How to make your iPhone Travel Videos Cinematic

So I hope you enjoyed that short travel video I filmed using my iPhone 13 Pro Max. As you can see, with the proper techniques and tools, you can quickly transform your travel videos into something cinematic looking. Now, if you're new to my channel, welcome. My name is Bennett Grazer, and keeping it mobile is what I do. Now, before we get started, this video is sponsored by Artlist. I want to thank them for supporting this channel. I will talk more about them later.
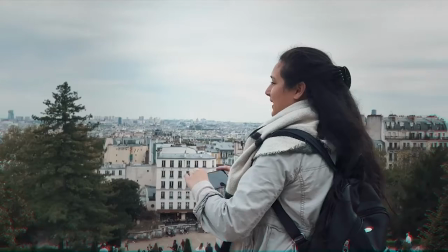[3:02]
So, as mentioned in this video, I will share with you some useful tips and tricks to help you make your travel videos look awesome, guys. The first tip would be to find your inspiration. For my trip to Paris, I actually watched some cinematic travel videos shot on an iPhone on YouTube, which really helped me visualize and gave me some ideas of how I want my travel video to be. I like to watch different scenes and angles and shots that have been used, so when I go out in the field with my iPhone, I already, have some ideas of what kind of scenes or shot I want to include in my video. I'm not saying you should, copy what others have done,
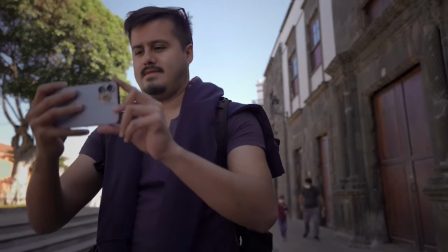[3:38]
but rather get inspired by them to find something unique in their video that you could add to your own shooting style.
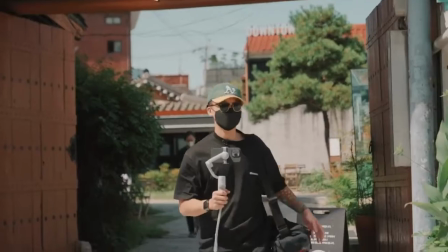[3:45]
One of my inspirations is Andy Do, for example. He's a New York-based filmmaker who creates these incredible travel videos on his iPhone. What I like about his work is his ability to tell great stories. What's crazy is that his edits aren't really that complicated.
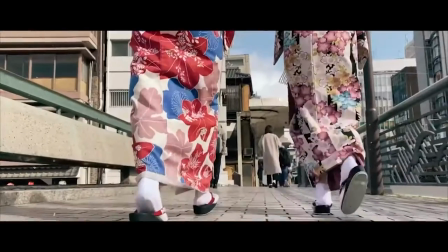[4:00]
Most of his mobile videos have basic yet clever transition, well-paced speed ramps, and time lapses. His ability to tell a compelling story is what makes his videos so unique.
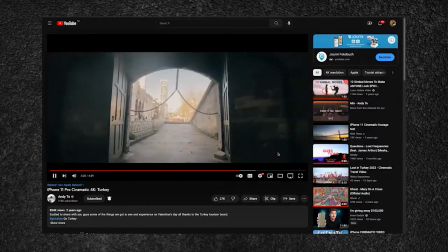[4:11]
Whenever I watch one of his videos, I feel inspired to create my own and try out new ideas and techniques. If you're feeling uninspired, just take the time to watch some travel videos shot on an iPhone. You'll then be fired up to go out and shoot some awesome videos, and you feel like you want to punch someone in the face. That's not correct. All right, number 2 is to change your angle.
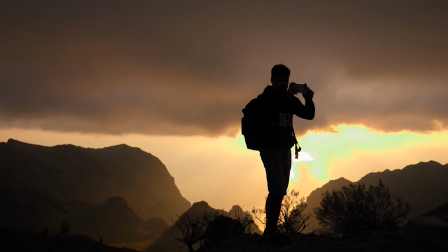[4:35]
One of the best rules to follow when making an iPhone travel video is to capture the scene from different angles.
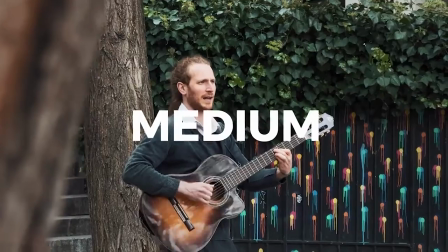[4:42]
I call it the 3-shot rule. Now what this means is that you should always shoot the same scene from 3 different angles, a wide, mid, and close-up shot.
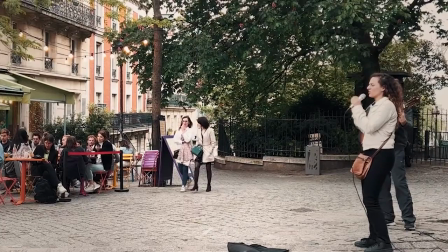[4:50]
This way you'll have multiple angles to choose from when editing your video together, and it will create more of a complete scene. Rather than capturing random shots, think about how each angle can contribute to the story you're trying to tell. For my Paris video, I captured the violinist
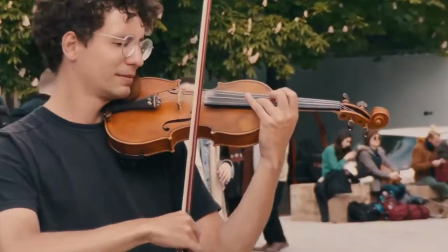[5:09]
from multiple angles, which gives the viewer a better understanding of what's happening as it provides more context.
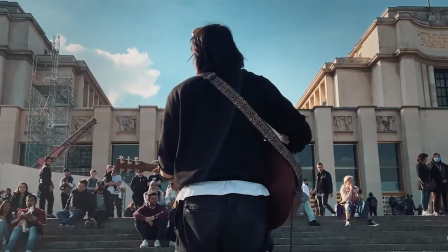[5:15]
Also avoid shooting from eye level constantly. Not all shots have to be shot from the same angle.
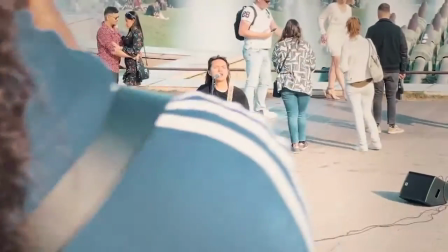[5:21]
Play around with it, try to capture different perspectives of your subject or environment.
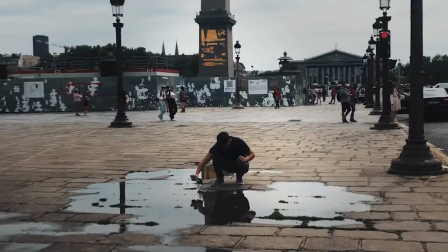[5:25]
Think about getting up higher or going low to the ground.
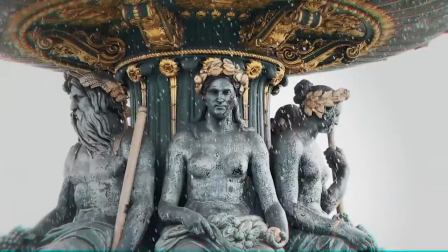[5:29]
This will allow you to create a more visual, interesting piece rather than capturing everything from eye level, as we see the world like that anyway. This leads me to my next tip, which is to start thinking creatively. Thinking outside of the box and trying out different shots is the key to being creative. Don't be afraid to experiment with new angles or techniques. It's easy to take just a basic wide shot of the scene in front of you, but if you want to up your game and make an interesting cinematic video, you'll need to get out of your comfort zone.
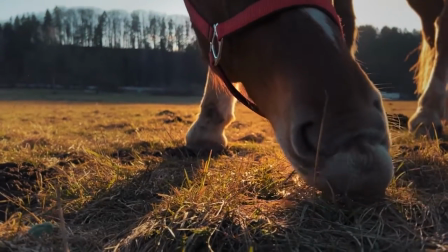[5:59]
Just get out there and start filming. I usually just carry my iPhone around in my pocket and take short clips of whatever catches my eye.
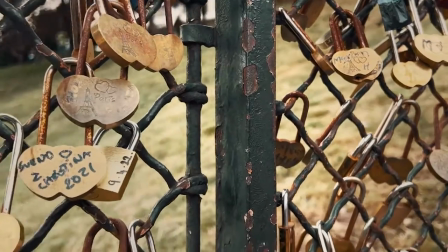[6:07]
For example, you could take a shot of something that looks intriguing, for example, an interesting door lock or a unique pattern.
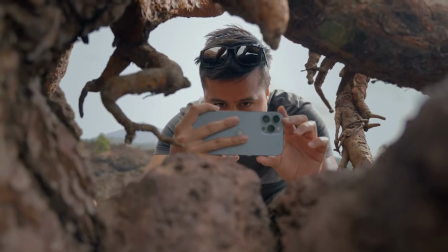[6:14]
The point is, don't be afraid to experiment and try different techniques, because that's how you will find your own style and discover something new. Now, the next big thing is really important, is finding the right music.
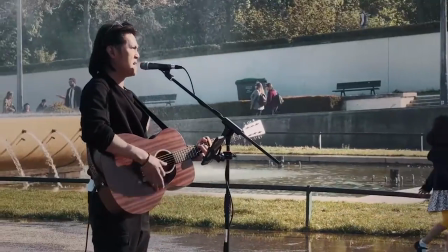[6:26]
When it comes to adding music to your travel videos, it's important to find the right track that will complement the story and evoke the desired emotion.